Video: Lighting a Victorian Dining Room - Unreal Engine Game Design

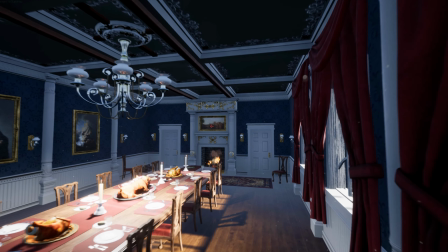[0:00]
Today on Lighting Techniques, we're going to be taking this video game design asset of a dining room and relighting it so that it looks like this.
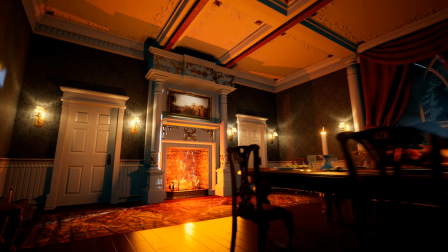[0:07]
And then I'll make a second part to the video that shows you how I animated a crackling fireplace, lightning outside of the windows, and a power outage.
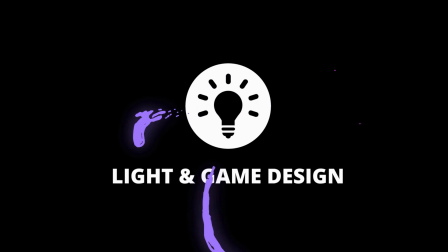[0:16]
My name is Adam, and this is Light and Game Design, the first YouTube game design channel dedicated to the art of lighting. I'm hoping this will inspire you on your game design journey, so be sure to subscribe for regular updates.
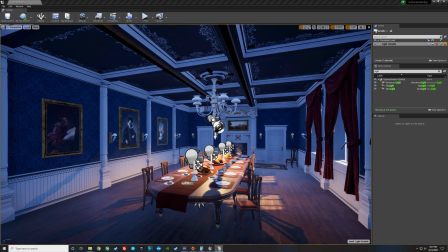[0:29]
Alright, so this is the Victorian Dining Room. It's a really cool asset pack that you can find on the Unreal Engine store. Great table. I've actually gone and stolen some food from some other asset packs to make sure the table has lots of food on it.
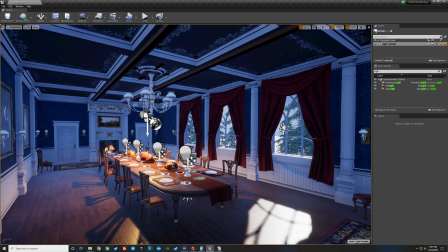[0:42]
We've got some great windows that look outside, a nice chandelier, lots of light fixtures and a fireplace, paintings.
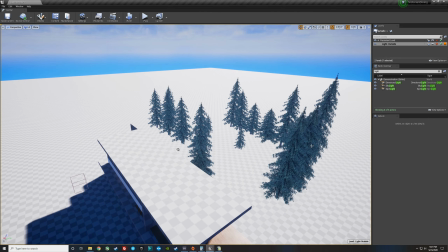[0:50]
Let me take you outside so you can see what's really going on here. I added some trees, so we have just a little bit of texture out the windows, sky sphere.
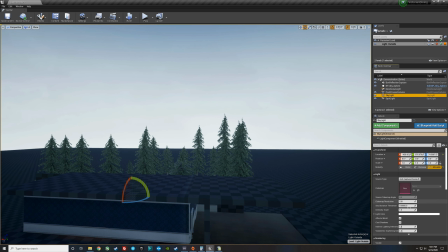[0:58]
So first thing you always want to do is you want to get all of the lights off that you can. Any lighting that's on is just kind of distract you and you won't really know what you're looking at.
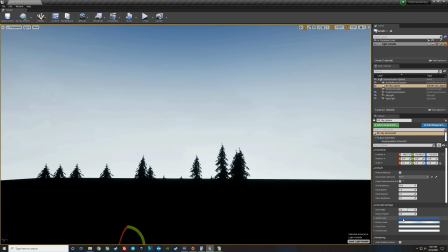[1:06]
So now we're just going to work with the sky sphere, which since it's going to be a nice thunderstorm rainy night, let's go ahead and make the top of the sky sphere black.
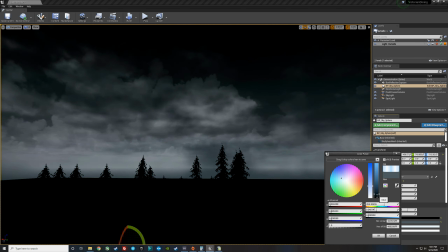[1:14]
We're even going to take the horizon line way down. That's horizon completely off.
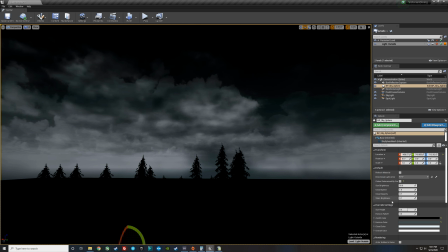[1:20]
Just have a little bit of a kiss of the horizon. So it's just kind of mostly these dark clouds, and then we can even actually thin out the clouds with their opacity.
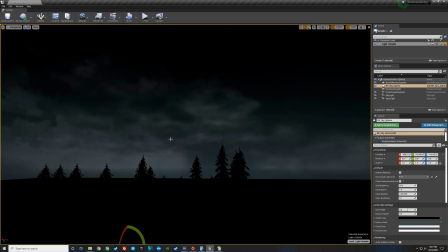[1:28]
There we go. That seems like a really nice background to start with.
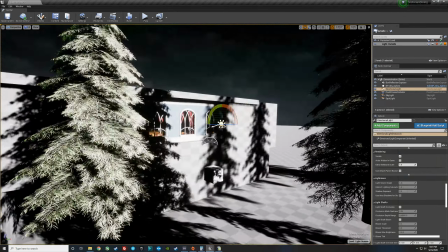[1:31]
So I just turned on the directional light so that we can see outside. And right now you can see that the directional light is pointing into the windows.
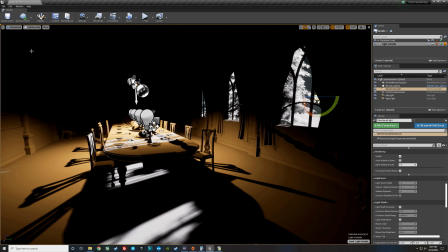[1:39]
So you can actually come here and just look at lighting only. So now we can just see lighting without textures.
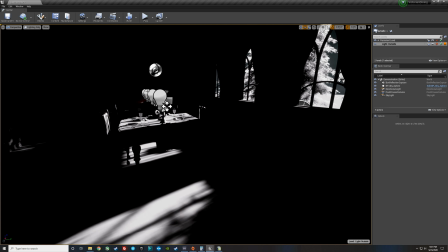[1:44]
So let's just go ahead and delete this spotlight. And now we can just see the directional light that we're playing with.
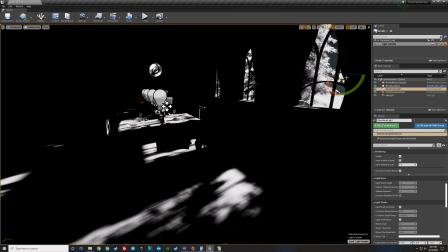[1:50]
So I can kind of rotate it down, rotate it across the table.
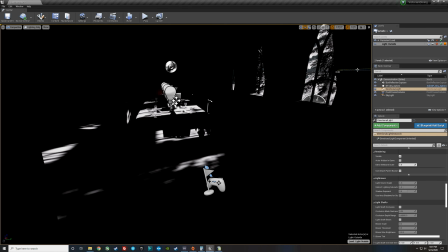[1:55]
I don't exactly like how there's so much shadows in the trees there. That's not bad.
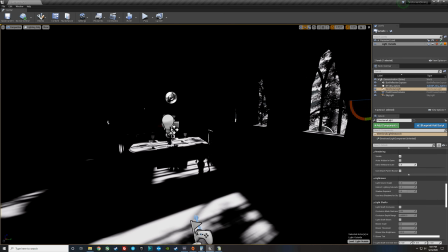[2:00]
Now there's shadows of trees and light on the table.
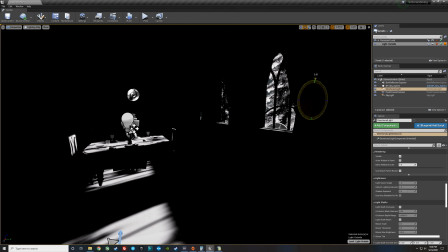[2:04]
We can even raise it up a couple of clicks so that maybe we get a little light on the wall there.
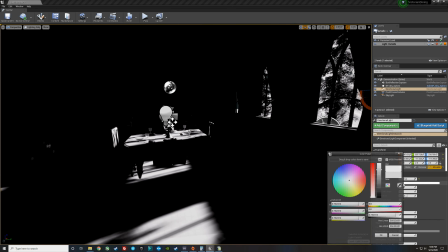[2:12]
That's actually not bad. So real quick, we're going to go ahead and take our moonlight, directional light. We're going to pick a nice moonlight color, nice steel sort of blue.
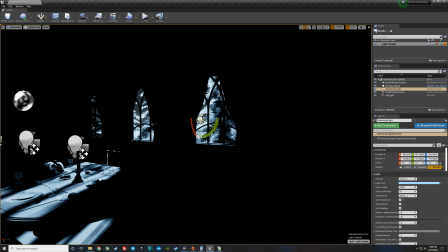[2:20]
There we go. And we'll go ahead and leave it at 100. And we'll go ahead and turn our textures back on.
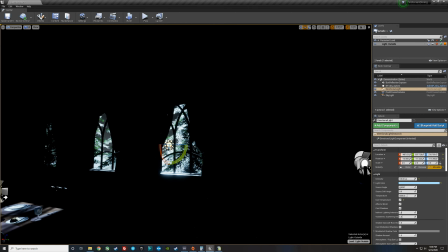[2:26]
So now we've got like a nice little bit of moonlight on those trees. Second thing we're going to do is we're going to make our cheat light.
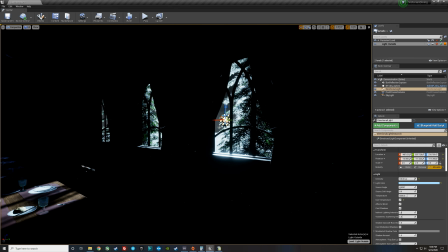[2:33]
So we're going to grab the directional light and we're going to make a quick copy of it, identical.
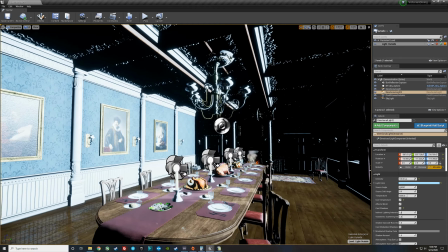[2:39]
But this light, we're going to turn the shadows off. So you can see here, we can see a lot more in the building.
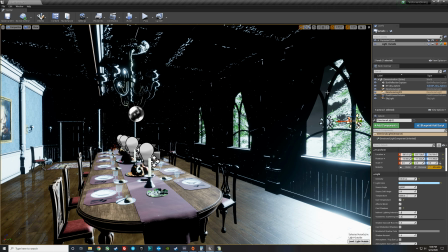[2:44]
Does not look good because basically we have moonlight that's just casting through all of these objects and blowing out this wall.
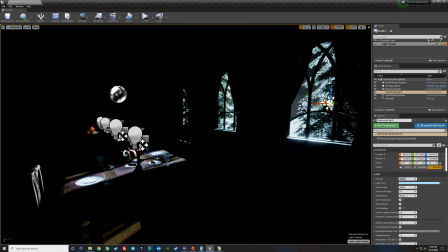[2:50]
So we're going to take our cheat light all the way down to 0 so we can't see it. We're going to look at the room and then we're going to begin sneaking the room in.
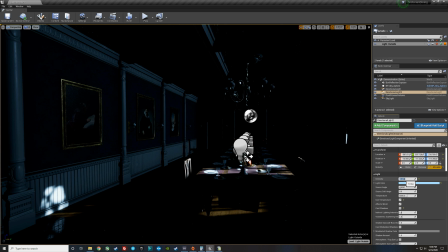[2:58]
That's only 1 point instead of 100, which the moonlight is. Here's 2 points.
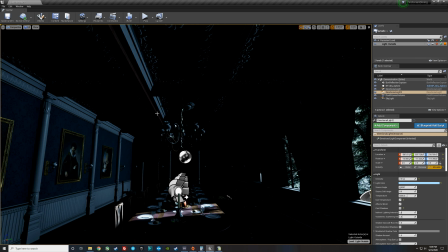[3:02]
So basically I'm getting myself a little bit of light on this wall and a little bit of light on this beam up here and a little bit of extra light on the chandelier.
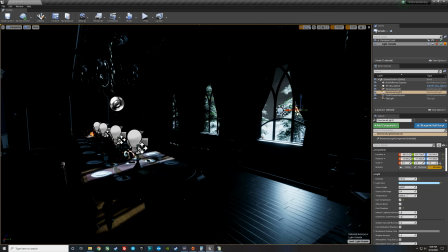[3:09]
So it all feels like it's coming from bounce light in the window. Basically we're cheating ray tracing, which is a nice cheap way to do it.
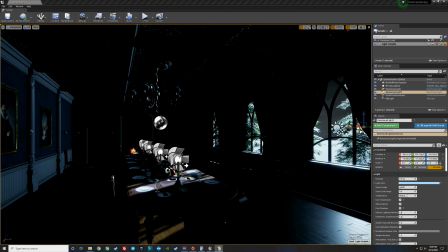[3:18]
All right.
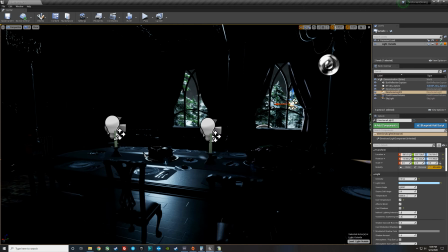[3:18]
So right now I feel like the light coming into the room is really nice, that we can have a nice highlight on the table in several places, a nice slash of light on the floor.
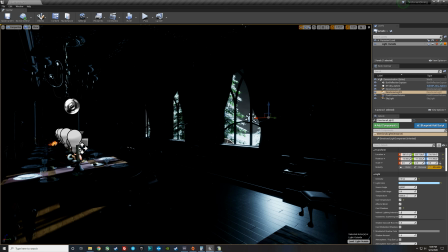[3:28]
But I'm not really happy with how bright all these leaves are on the trees in comparison to the kind of rest of the room.
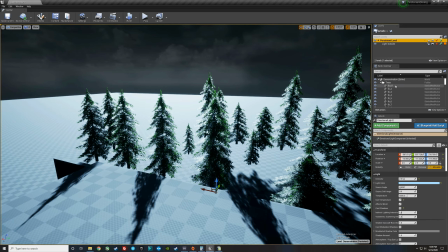[3:34]
So I'm going to show you a little bit of a trick. I'm going to take all of the trees, which are actually in my persistent level here, and I'm going to change their lighting channel.
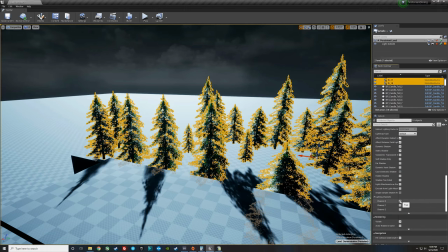[3:43]
So in Unreal Engine, you can actually light things in multiple channels. So a light will only illuminate an object if it's in the same channel.
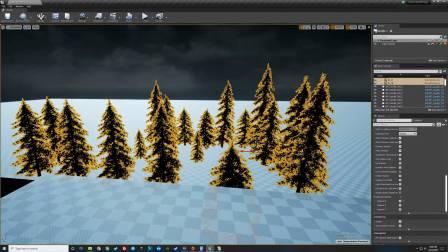[3:50]
So if I turn off the trees, they have no light on them at all. And I'm going to put them into channel 1.
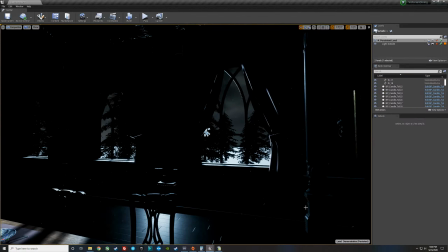[3:56]
So we have a separate control point for the trees, right? So if I unselect the trees, you can see that they're not being lit by our moonlight.